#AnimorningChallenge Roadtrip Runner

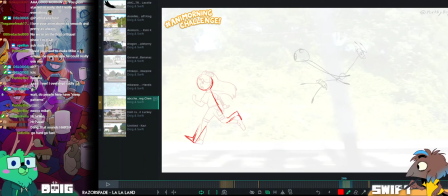(52:02)
Thank you for... multitasking. Yeah. Okay, we're moving on to the next submission.
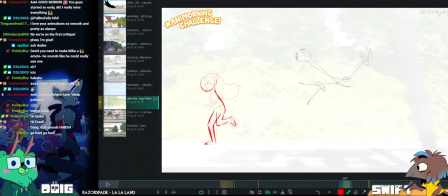(52:08)
Okay. I just wanted to say that after looking at your playing, I think I might push the head forward too much.
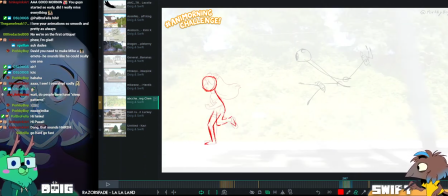(52:17)
So... Porky, if you want to take any of the notes I've given you here, which you don't have to because you are like
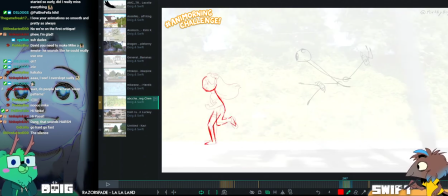(52:25)
already animating at a super high level, like this is all subjective,
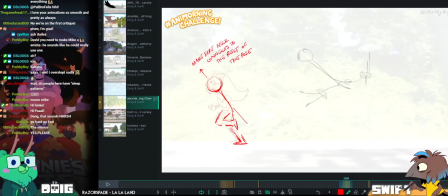(52:31)
then I'd say to kind of maintain the less extreme posture you have for her in terms of the running,
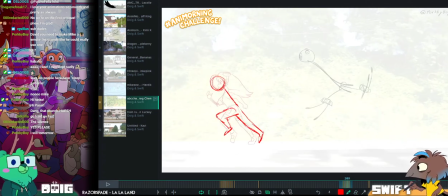(52:41)
just push my head slightly backwards that I've drawn on here.
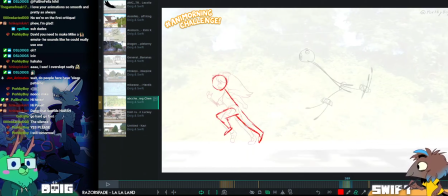(52:48)
You know, so you have like a kind of S curve happening on the back rather than it going straight through like an arrow.
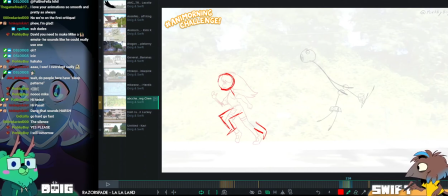(52:56)
Of your own life. Take control, yeah. Nice.
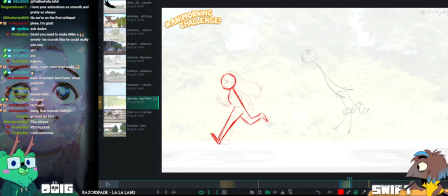(53:06)
Take control of your own life. But yeah, this is the heating's on.
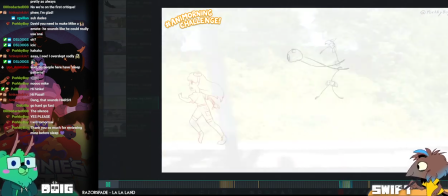(53:13)
It should be. We have it on timed now, right? Yeah. So these are the notes I have for the legs.
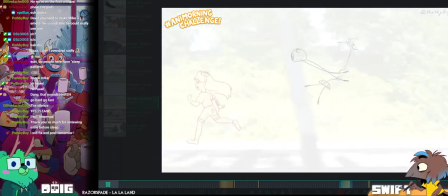(53:19)
In terms of just really making sure that you straighten out, make sure you straighten out the leg on the contact,
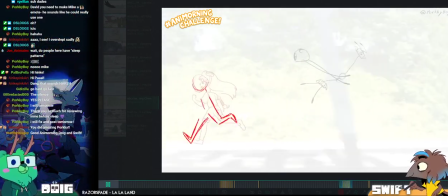(53:25)
and if you can get a frame in the air, I think that will help the feeling of it.
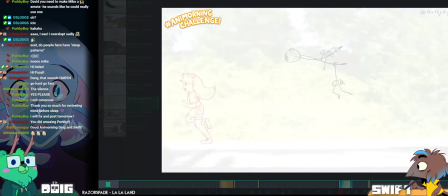(53:32)
As it is, I think the problem is just that it doesn't feel like the feet are traveling far enough for it to really be a run.
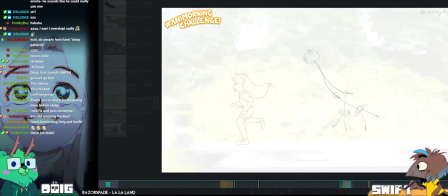(53:41)
It feels more like kind of a power stride. Let me... put the out point a little bit further along.
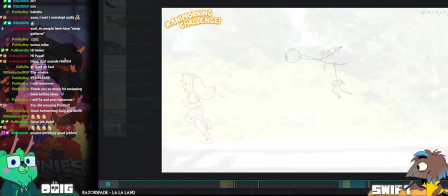(53:52)
Yeah, good job, Porky. Yeah, amazing job as always.
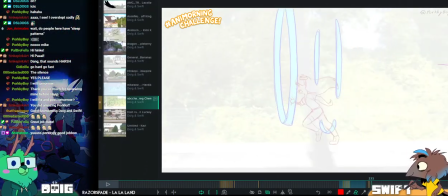(54:03)
Let me just have a look at the stumble, because that's like the kind of more intensive part.
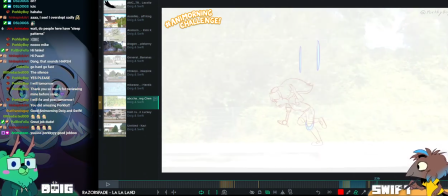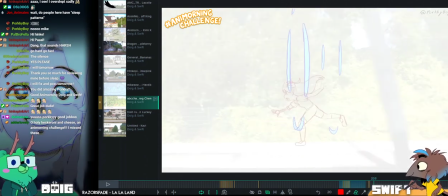(54:16)
It coincides with the robot jettisoning out and off. You could almost see that it's like, boom, it's like, wow.
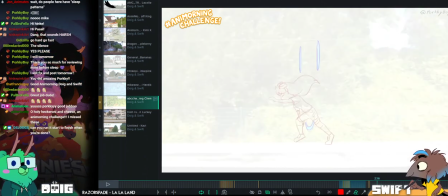(54:25)
Can you run it start to finish when you're done? Yeah, sure thing.
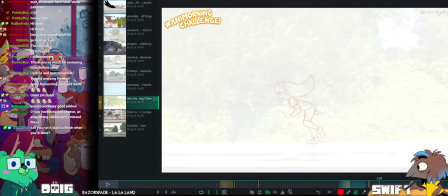(54:34)
Yeah, like I think here on this frame it might be nice to have that leg extend backwards a little bit.
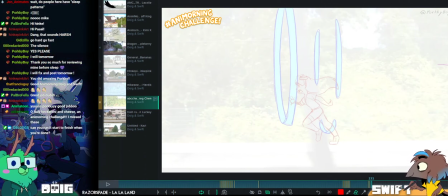(54:39)
Let me just take these off. Yeah, aye. There yeah, we're doing Anna Morning Challenges again. Tally friends. Tally friends!
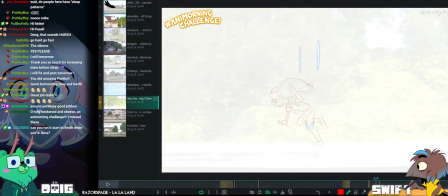(54:51)
Just because I'm watching this and I kind of want it to kick up,
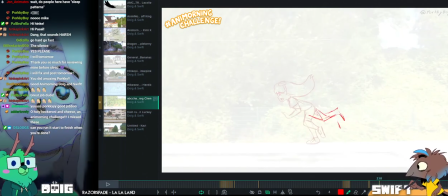(54:55)
you know, a little bit to follow that uncontrollable feeling through a little bit.
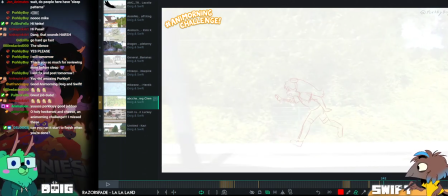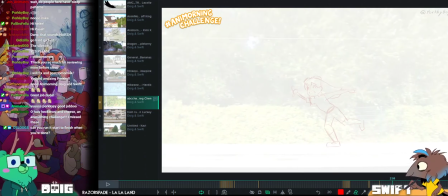(55:10)
Yeah, and then I think the rest of it is working nicely. It goes back into the run.
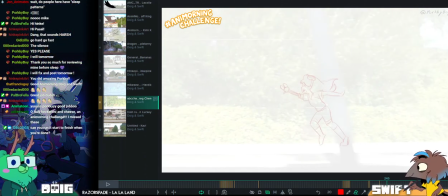(55:20)
If you want her to feel like
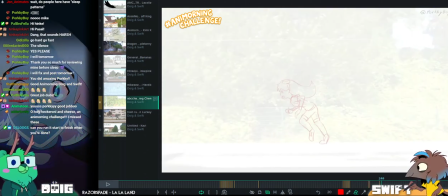(55:28)
a good way to make it feel unbalanced is to throw that center line off a little bit,
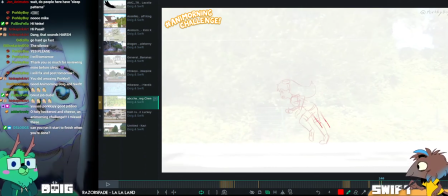(55:34)
so you would have her legs stretched like further back than her torso, so she eventually unbalances,
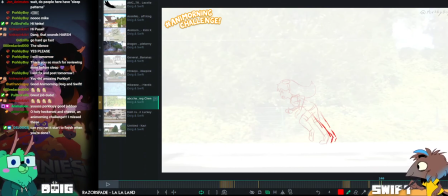(55:43)
if that makes sense. So you want this frame
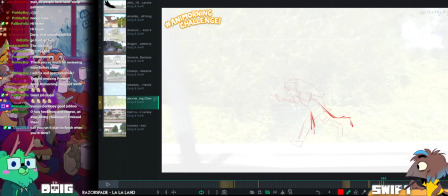(55:54)
of contact here to feel like she's
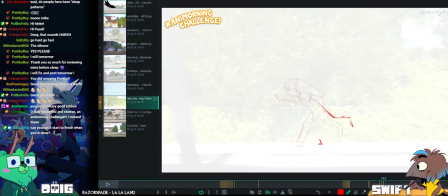(56:01)
overshooting her legs, if that makes sense.